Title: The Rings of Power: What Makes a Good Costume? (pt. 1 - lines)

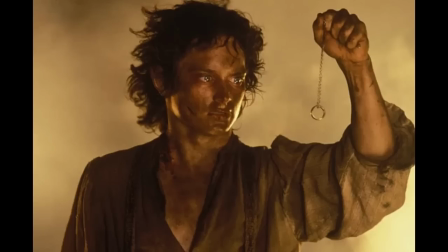A good costume will work with the character, hand in hand, not for the character or the other way around.
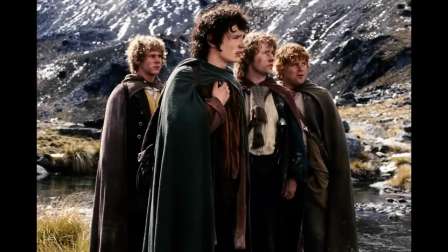And the costume will work hand in hand with the story that it's a part of. Does the character wear silk or linen?
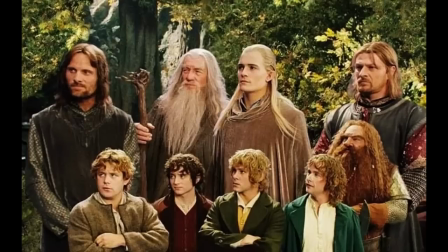What can they afford and what can they acquire? Is the garment embellished or simple?
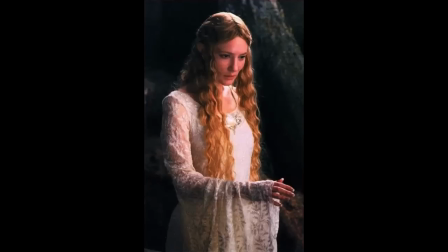Is it a certain color, and why that particular color? What does the character do in that costume? Are they expected to lounge around, or do they have to go into battle, on a journey?
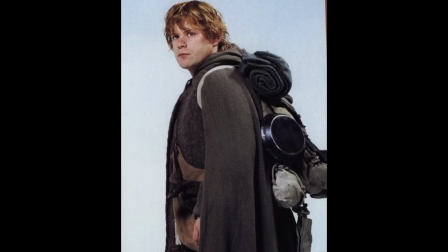If so, what does the character require from the costume? Must the costume provide him or her warmth, protection, concealment of weapons?
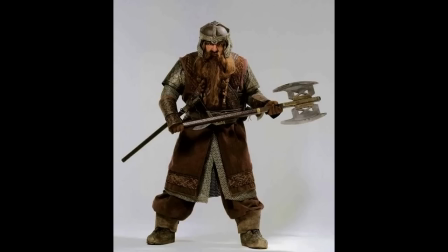If so, what sort of armor is best suited for the character in question from a practical standpoint, from a social structure standpoint?
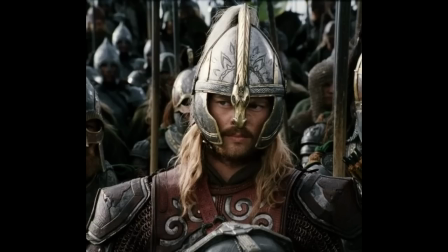Will it reflect the culture that the character is a part of?
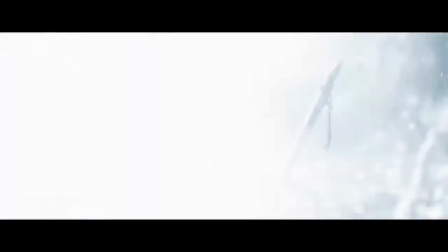You as an audience member will not be consciously considering these questions, But when you design outfits, you should take all of this into account.
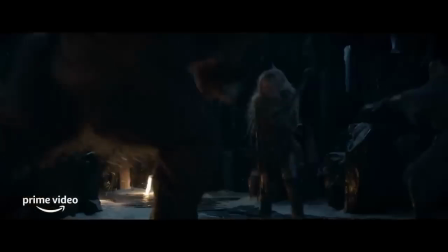Not simply say, this will do, put more gold here, sprinkle some there, this symbol is cool, let's use it.
What is the crest? Can you tell us what the crest is on her armor? We would need Kate Holly here, who has done a wonderfully deep dive with every single filigree, every single crest, every single detail, and the things we've discussed.
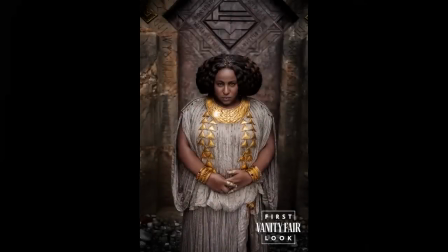A good costume is also balanced. Harmony is key. Look at the lines here in Disa's costume.
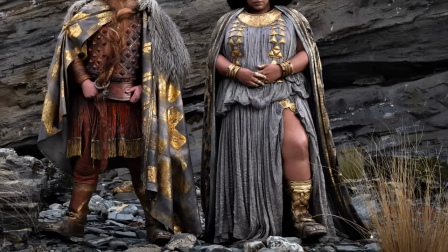You have the long vertical line created by the Roman-style draping of the fabric and how it hangs on her body, but the vertical is cut because of this section here, the belt. Which is fine, because you are trying to make her appear shorter, since she is a dwarf.
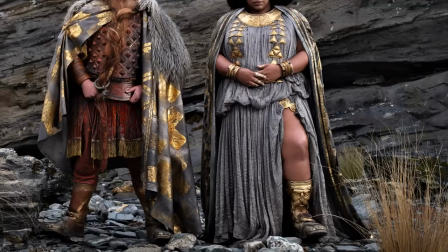But then you look at the other lines, and you have triangles, which, fair enough,
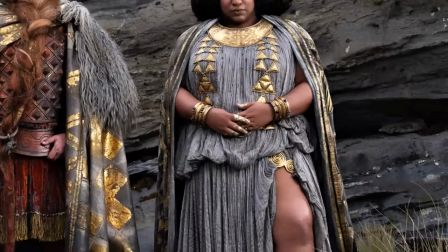do make a vertical line here too, but they're still triangles on their own. And you also have a half circle in the necklace, ovals in the bangles, this coil-like addition here above the leg slit, and then the boots with a face on them.
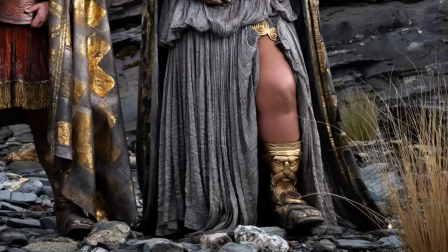Look at these ridiculously heavy solid gold boots against the light fabric of the dress.
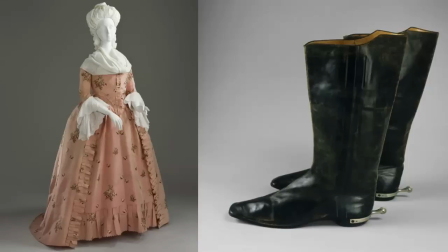You wouldn't put a lady into a robe à l'anglaise and stuff her feet into some sturdy leather boots.
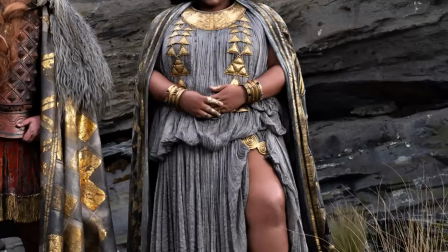Most of the elements in this outfit are very disconnected in terms of lines, weight, and style. You could go for gold statement pieces paired with a simple dress,
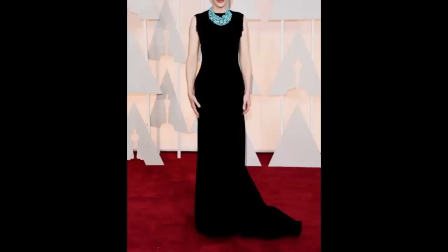but then the dress should at least be structured so as to not clash with the heaviness of the statement necklace, but rather to complement it.
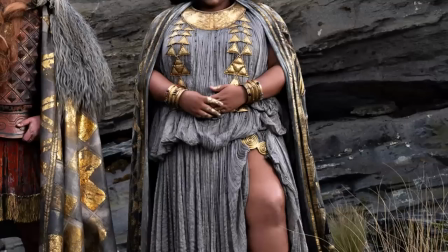This dress in particular is not a form-fitting, structured, tailored cut. It's drapey and loose and pleated.
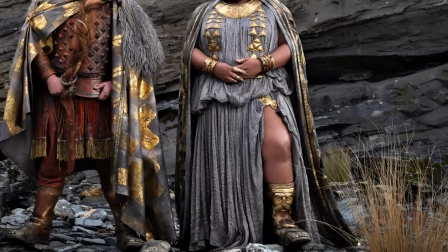There is too much going on in regards to the shapes and lines, and not enough harmony is created between the jewelry style and the dress style.
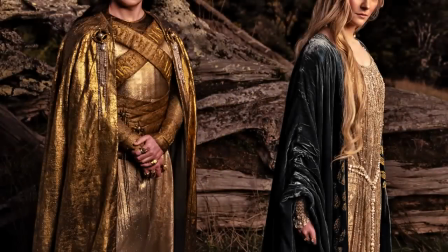If we turn a blind eye to the low-quality appearance of the fabrics used, we can notice a few good things in Gil Galad's costume.
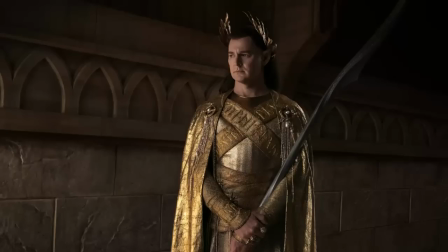I'd say they're going for some symmetry, as indicated with these crossed straps, and one pin on each side of his shoulders, and even with the crown shape.
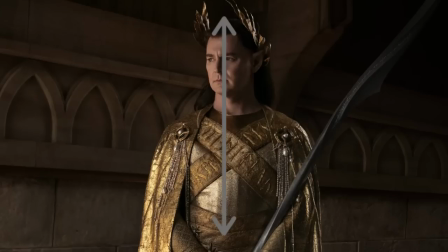Draw a vertical line down the center, and you get two sides that are exactly the same. I think that's why this costume, at least in shape and fit, looks decent, but the problem here are mainly the materials.
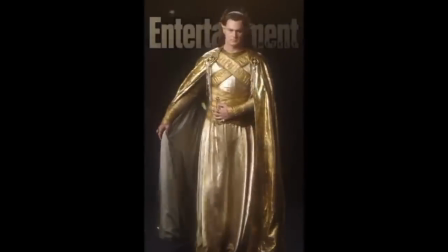And also, I'm not sure why there was this need for these abstract round shapes around the color.
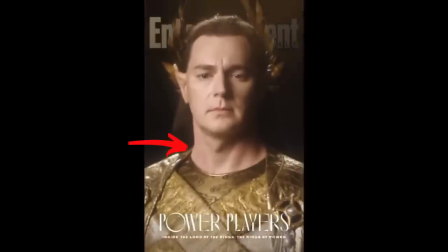Those stand out a bit and don't really go with the rest of the outfit.
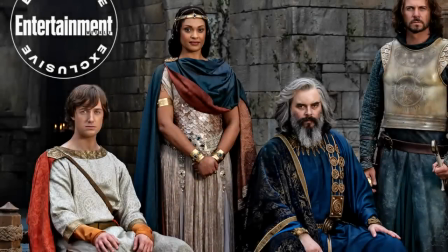Next, let's look at Tarmiriel's outfit, which has so much going on. It almost feels like each element of the garment is its own thing.
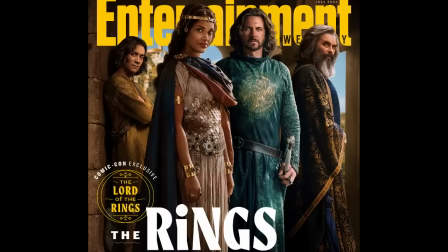The cape, the upper section of the dress, the middle part with the scales, the belt, the lower half. There is no connection between them. Look at Arwen's dress for comparison.
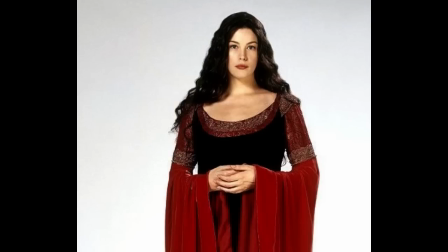There are two very contrasting colors, and there is this gold embroidery, but visually, the design comes together beautifully.
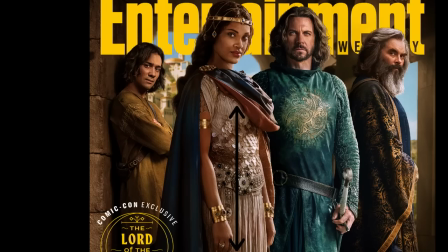Tarmiriel's dress does not. Vertical lines in the fabric pleating, circular scales that start out of nowhere. The light-looking fabric versus rigid, heavy-looking scales and the thick, heavy-looking cape.
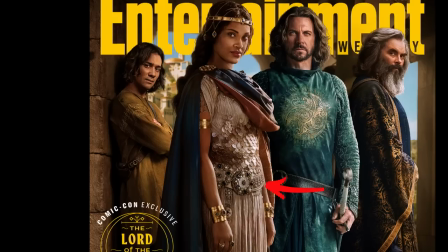Next, what seems to be silver or ivory belt and ivory dress versus gold bangles and a golden crown.